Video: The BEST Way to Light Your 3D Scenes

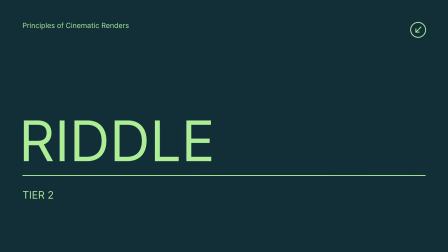254s
Let's introduce three-point lighting setup and as the name suggests,
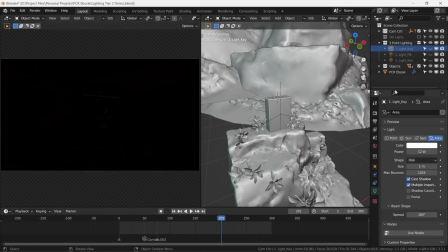258s
It's made up of three lights, a large main illuminating area light, or the key light.
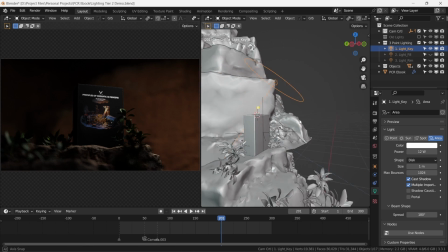265s
This falls at 45 degree angle of the subject from the front and positioned a little higher
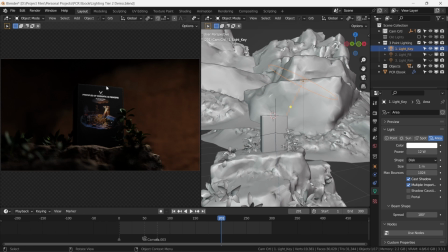272s
and lights up the major part of the subject from the side. The sort of larger and closer to the subject the area light is,
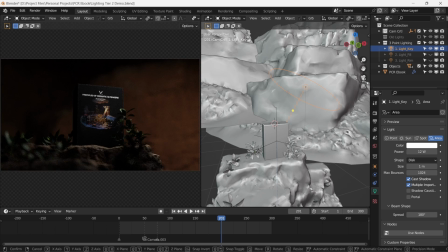280s
the softer will be the shadows and harsh micro details will get soft. The second light in the scene is the fill light which fills the shadows.
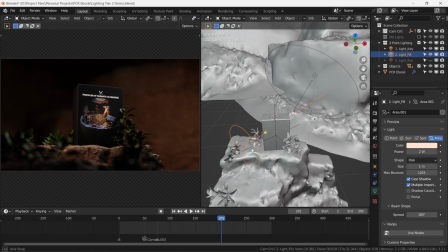291s
This should be about one-third times as powerful as the key light and it serves the purpose to lift the shadows a bit from the other side and this reveals the form. Thirdly, there is a backlight or a rim light which separates the subject from the background and that makes it stand out.
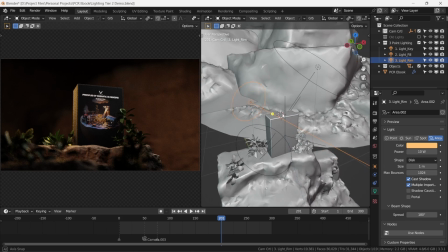311s
This separation gives depth to the composition.
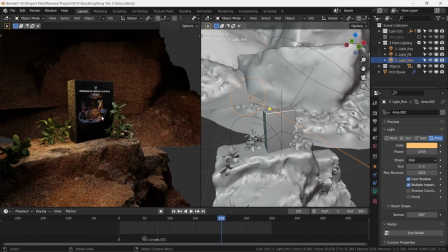314s
This rim light is oftentimes a colored light as well and can be treated as an accent light.
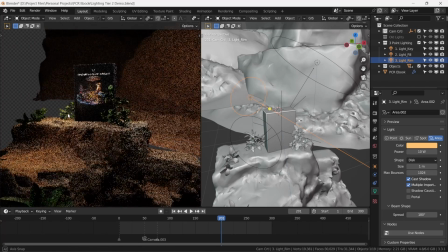320s
This whole setup is mostly used to light up portraits.
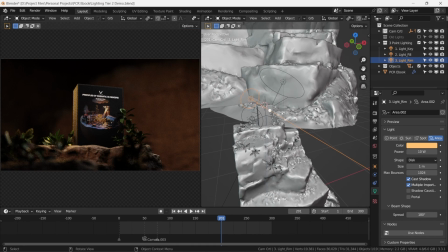324s
You can use it to light up your solitary product shots as well and in this way
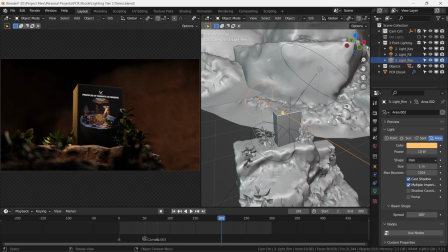330s
we have a fair degree of artistic control of how the subject looks to the eye. Interestingly this exact setup is what I'm using right now while talking to you. I have a large area light just outside the frame at 45 degree angle right here. On my left there is a white wall that bounces the same light and lights the shadows up a bit and functions as a fill light. The yellow light on the back serves as the rim light for that spatial separation. So, let's now take this a step further, tier 3, Voldemort.
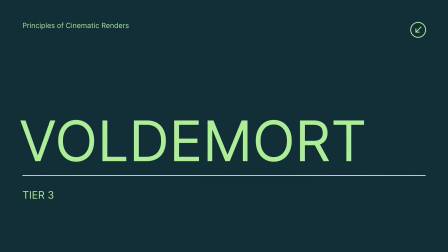367s
Let's open our scene and see what's happening. This is the greyscale animation.
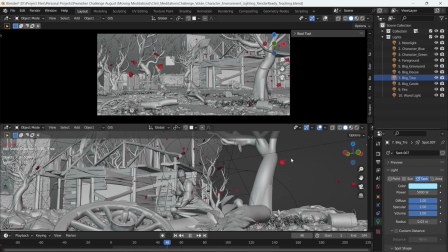373s
Voldemort is casting a spell, Dementors are flying in the background. Right away we'll know that this should be lit up in rather dark tones. That's why I've chosen this example because dark scenes are generally harder to light up.
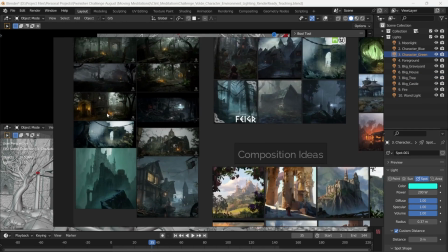389s
Let's pull up some references and see how we are going to light up this scene.
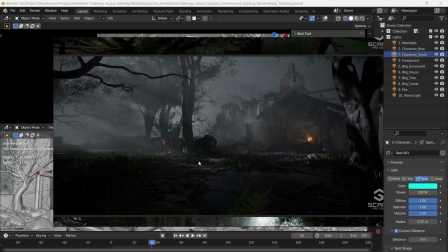394s
Like in the reference, we will try and introduce the light from the left side and angled slightly. Finally, now let's talk about the thought process of lighting relatively complex scenes. When you first start lighting your scene, start by lighting the most important thing in the scene, or where you want the viewer to shift the focus to words, or where you want the story to start.
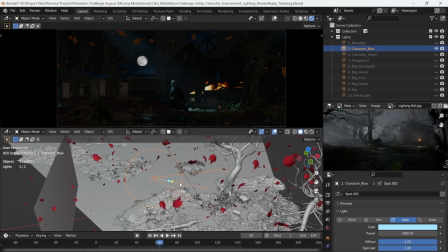420s
Here, instead of area lights or point lights,
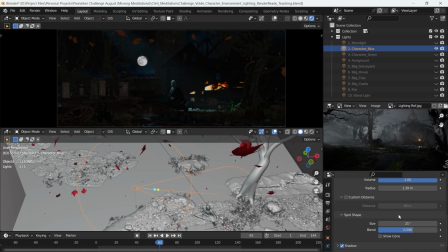423s
we will use spotlights to have a very tight control of where the light falls, its spread and its fall-off.
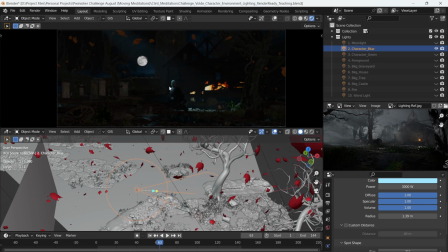432s
This is our unlit scene with minimal light just coming from the emissive shade around the moon and the sky.
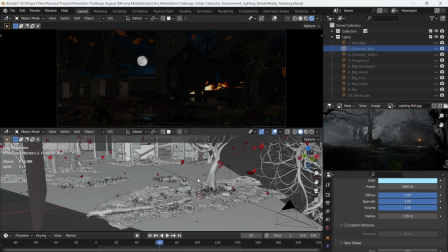437s
We have our camera framing set up already, and on the right side, we have our reference. Below is our grayscale scene. First off, think about what the environment generally is.
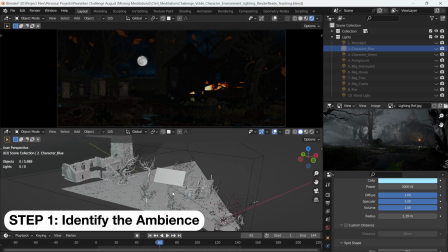453s
This currently is a full moon night, so there should be some amount of ambient moonlight in the scene.
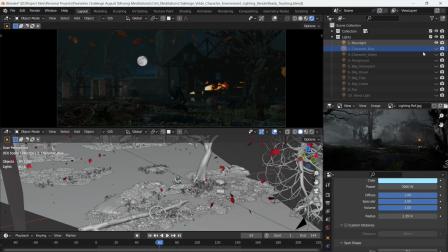461s
We've achieved this by using a sunlight coloured a bit blue and coming from the side as in the reference.
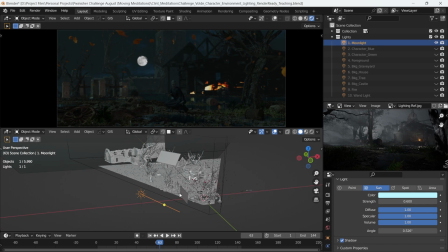470s
Now, notice that the moon is at the back, but the light is coming from the left. And that puts us into a bit of a dilemma.
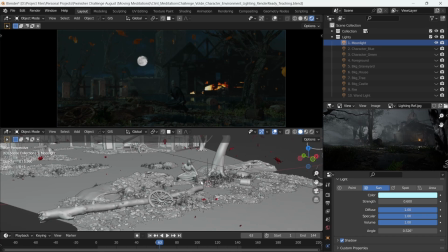479s
But it's a good opportunity to tell you that you can bend the rules if it helps your composition.
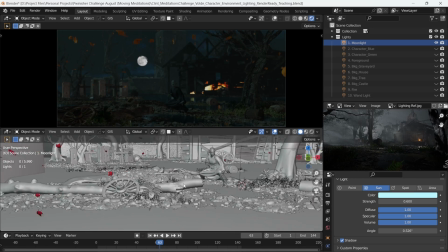485s
In this scene, I wanted the character lit from the left side,
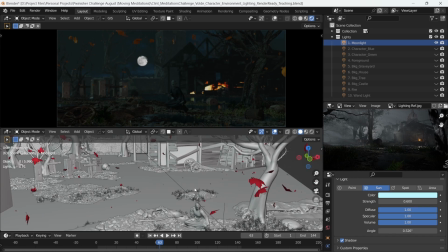490s
because that enhances the form a bit, and we definitely want a moon in the background.
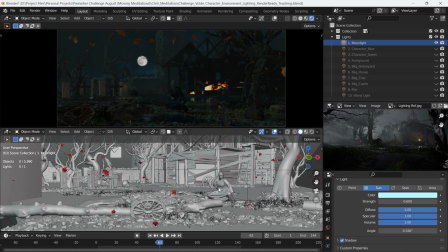495s
So now we have a small amount of ambient moonlight.
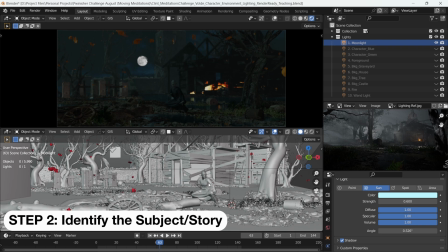499s
Now think about what is the next most important aspect of the scene that you want to highlight and shift the focus towards.
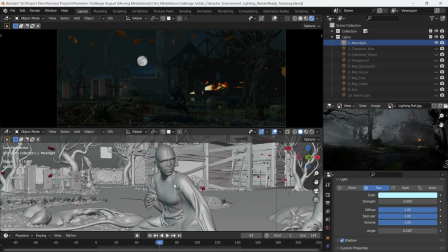507s
Think about it for a bit. It's our character here.
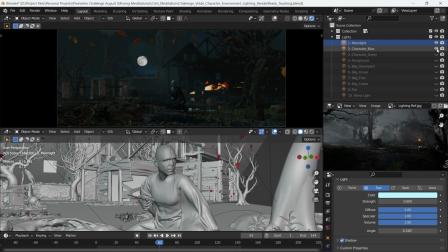511s
So light it up and with the spotlight from the side, that's step one.
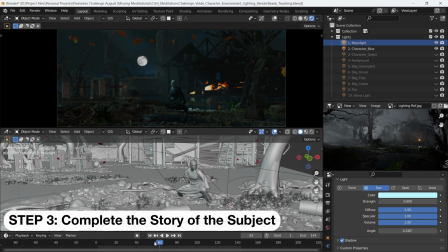517s
Next, for when the character moves a bit forward and musters up that power to cast the spell,
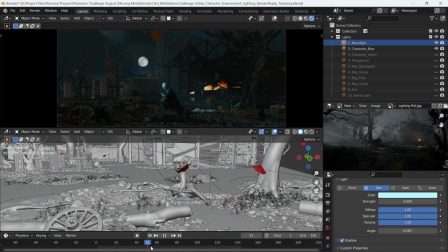524s
he gathers some green energy. So we should have some green tinted light, lighting him up in his power stance.
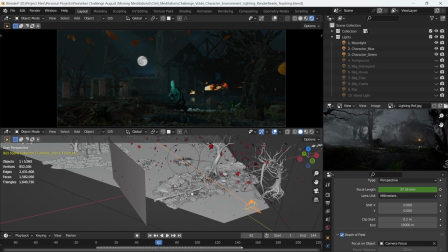532s
So now our character is lit, what is the second most important thing that you think should be lit? it. We should be able to see what's going on in the foreground.
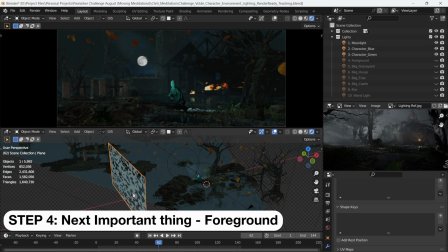543s
Notice that I've used these punctate planes to break up the light to non-uniform islands of the light.
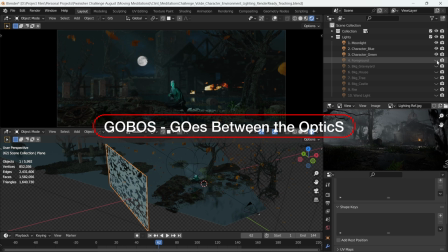549s
We call them GOBOs, for goes between the optics. And we'll talk more about them in the upcoming part of the lighting.
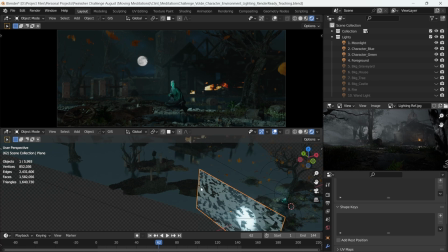557s
Now, what's the next most important thing to light up and sell the vibe of the scene? Hmm.
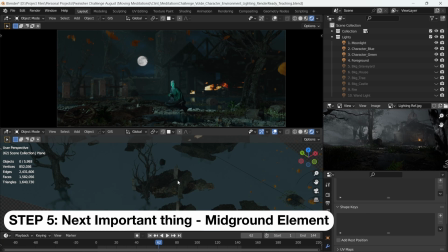563s
What about this graveyard in the background?
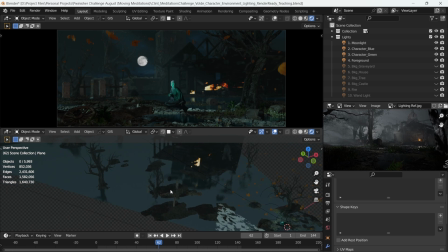566s
Not too much such that it takes away the focus from the main character, and obviously not too little that it's barely noticeable. This will add to the aura that we are going after. So here is the graveyard light.
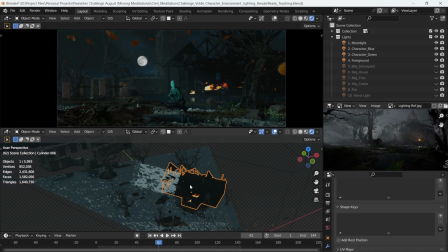582s
Next, this house needs a small amount of attention as well, so a dedicated similar light for the house object.
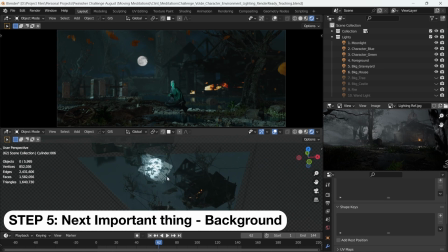590s
Now next important thing is to highlight this Dementor interaction with the hangman.
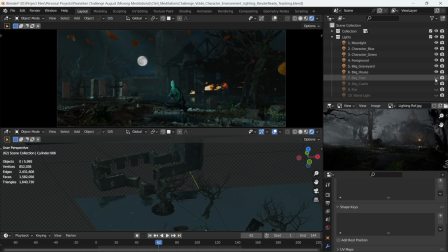597s
So So let's light it up with the same method. Remember we're breaking these lights into little islands for randomness.
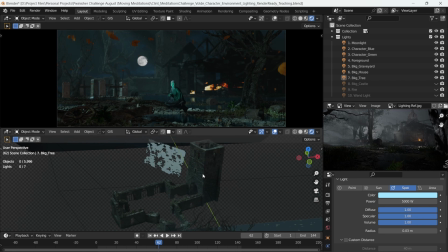603s
Finally, we have a small light to illuminate the wall of this castle, but just barely so that we know it's there.
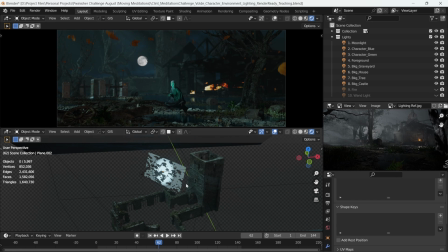610s
Now as a final step, step back,
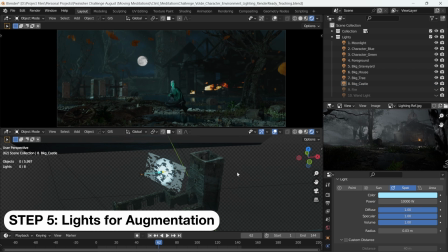613s
take an overview of what your scene is and see what auxiliary lights do we need to enhance the overall look.
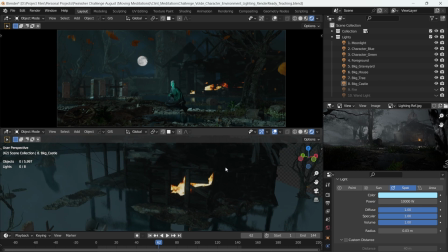620s
Well, this fire plane here is not illuminating the inside of the shack really well.
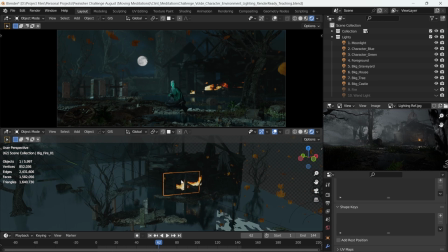624s
Why don't we even it out a bit by a yellow point light? Because fire is a point source of light. And now the fire has some life in it. Finally, the elder wand Voldemort is holding can have slight
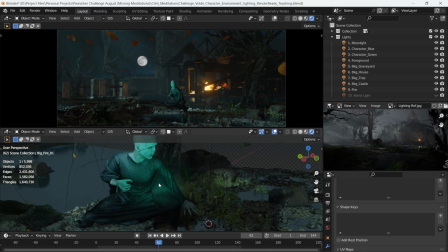639s
green light as if it's preparing for that final spell.
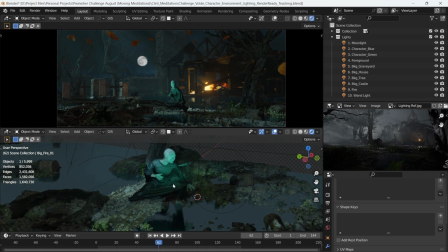644s
So we have a light over the tip of the wand as well. You can even take the light away from the scene by assigning a negative value to the light. So you can really dial in where you want the light to be and where you do not want it to be.
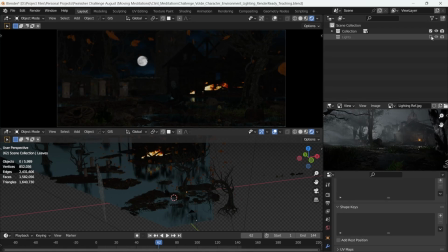658s
So we went from this to this. By the way, I have free model and clot simulation of the Demento on my gumroad that we are using in our scene here. You can download it and play with it and use in your projects as well. Link is always down below. In our mining tower scene here, we've used the same approach of lighting the scene from from most important first to least important in the last.
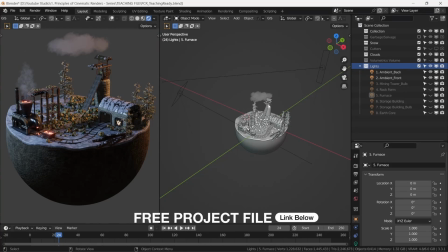685s
And then some practical lights in the end. The story starts by the mining tower, from which the metal ore comes.
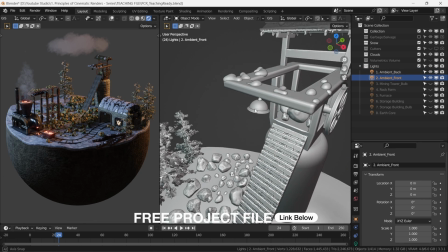691s
So we light this first. Since we've made a bulb on it, a point light with high intensity makes sense.
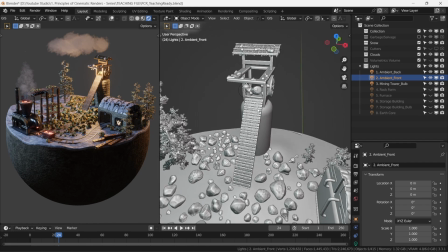698s
The next important thing is the gold ore itself. To make these rock textures stand out,
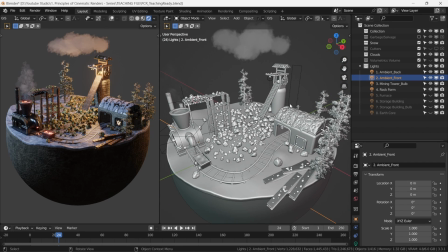703s
we use a light placed at an acute angle from them to really emphasise the form and texture of the rocks.
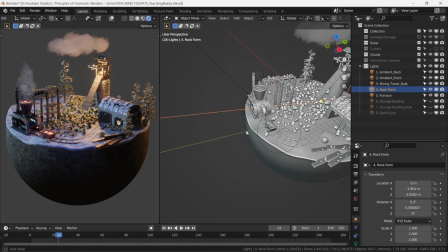711s
We can then move on with the story to further light up the scene. There's one important point here,
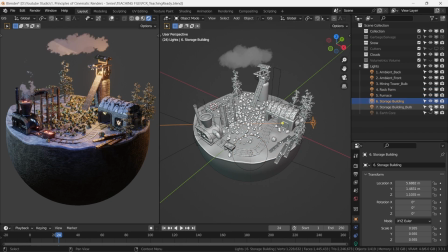717s
Eevee as a raster engine computes all the lights in the scenes all at once,
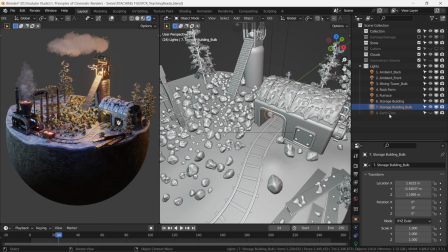722s
so bear in mind that if you increase the number of lights in your scene,
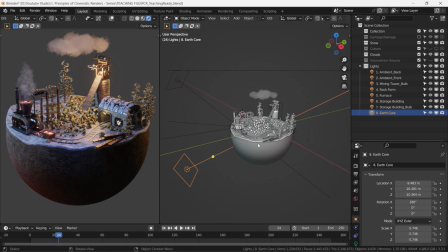726s
your viewport performance is going to be very very slow because it's computing everything at the same time. For lighting, there are two add-ons that I would highly recommend if you want to speed up your lighting workflow. First is Pure Sky. It makes a very convincing sky and atmosphere.